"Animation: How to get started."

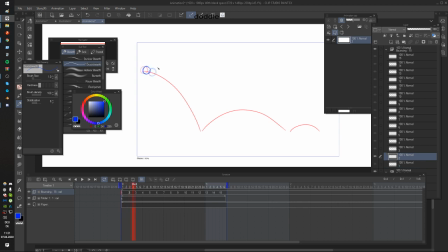33:04 So with the speed, I'm talking about the actual spacing. The spacing is basically the distance between the frames that the ball is moving. Okay? If you have a really great spacing, the motion can feel very loose or very fast.
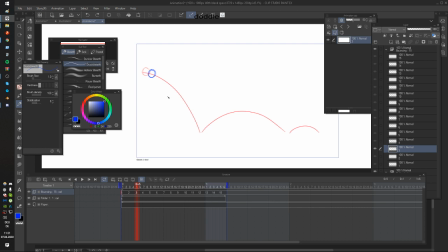33:24 It really depends on how you use it. To get a really good feeling for spacing, you need to experiment a lot. You need to try out a lot of things. That is why the bouncing ball practice is so important.
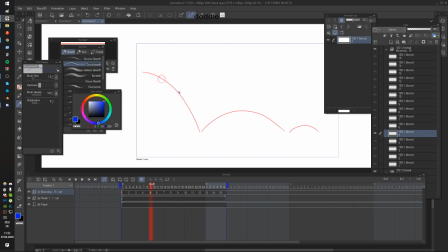33:38 It basically gives you already a basic idea about spacing, timing, and easing. Easing means if something slows down or, you know, if something speeds up.
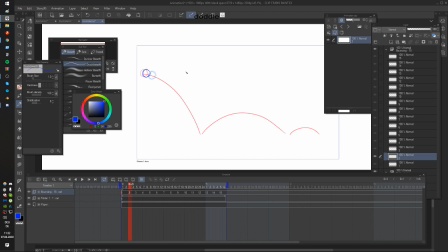33:53 It's very freaking important as well, especially if you want to, like, describe something with weight.
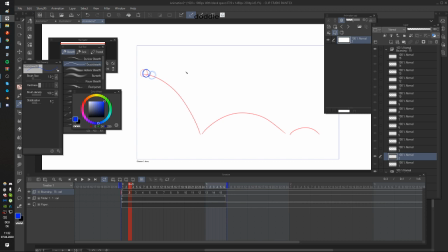34:07 Not necessarily, Gloves, to be honest. The X speed, if the X speed always has this, the same thing, it will the spacing itself will be a little bit too consistent.
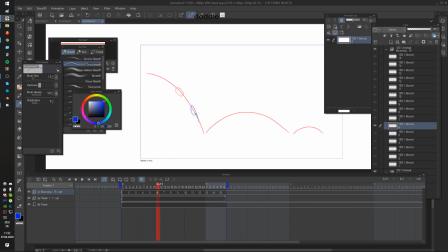34:26 So it's good if you have some flexibility within the frames. I'm also using squash and stretch right here, so I'm basically stretching out the ball the faster it goes to emphasize the speed.
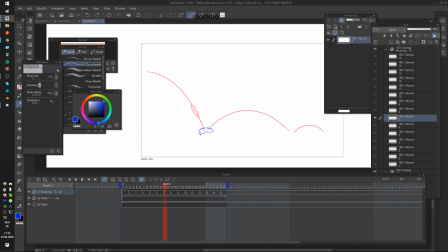34:46 Then I'm like squashing it when it like collides with the ground. then bouncing off with the same amount of spacing before it hits the ground. And it's slowly going, losing some speed.
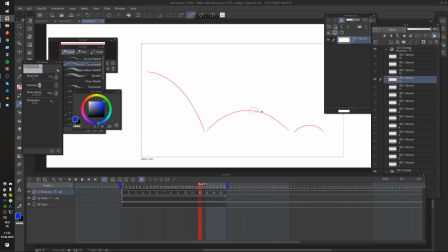35:09 And then increasing the speed again until it bounces.
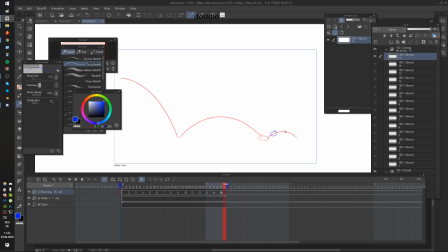I probably messed up again. Maybe the explanation is not super perfect. But yeah, messing up is part of the progress, hopefully.
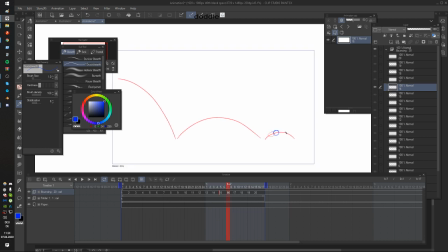35:41 You can correct me if I'm wrong, but that's fine. Okay, so this is my bouncing ball now. Bling, bling.
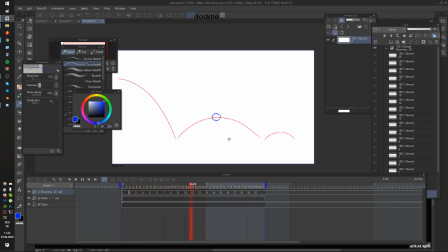35:59 But yeah, I think I actually talked a little bit, was a little bit wrong.
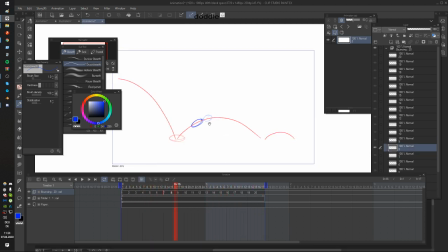36:06 So the speed should be probably consistent like Glyphs mentioned just now. So what we're going to do is just we're going to reposition the frames itself and have some more loose spacing.
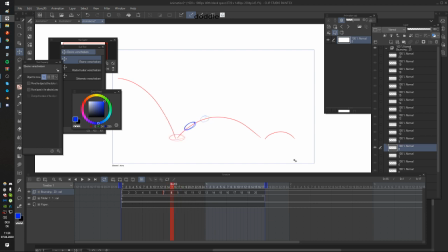36:22 So we now basically fixed the spacing between the frames to get the speed back. So yeah, great input, Glyphs. You just corrected me. Feel special now.
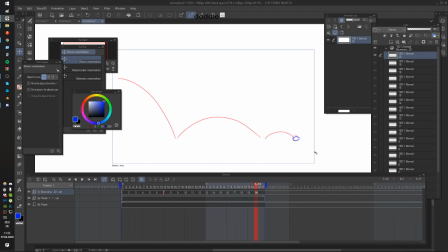36:41 You corrected a professional animator. What a joke. Yeah, I don't even consider myself as professional, by the way. So it doesn't matter what kind of skill you have. There will be always something you will probably think as, alright,
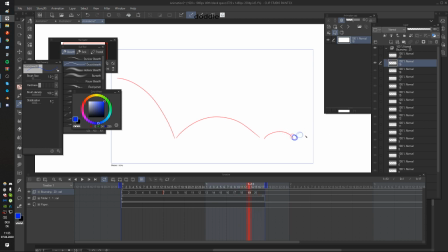37:01 I don't know, this doesn't look right, or maybe this is actually pretty bad.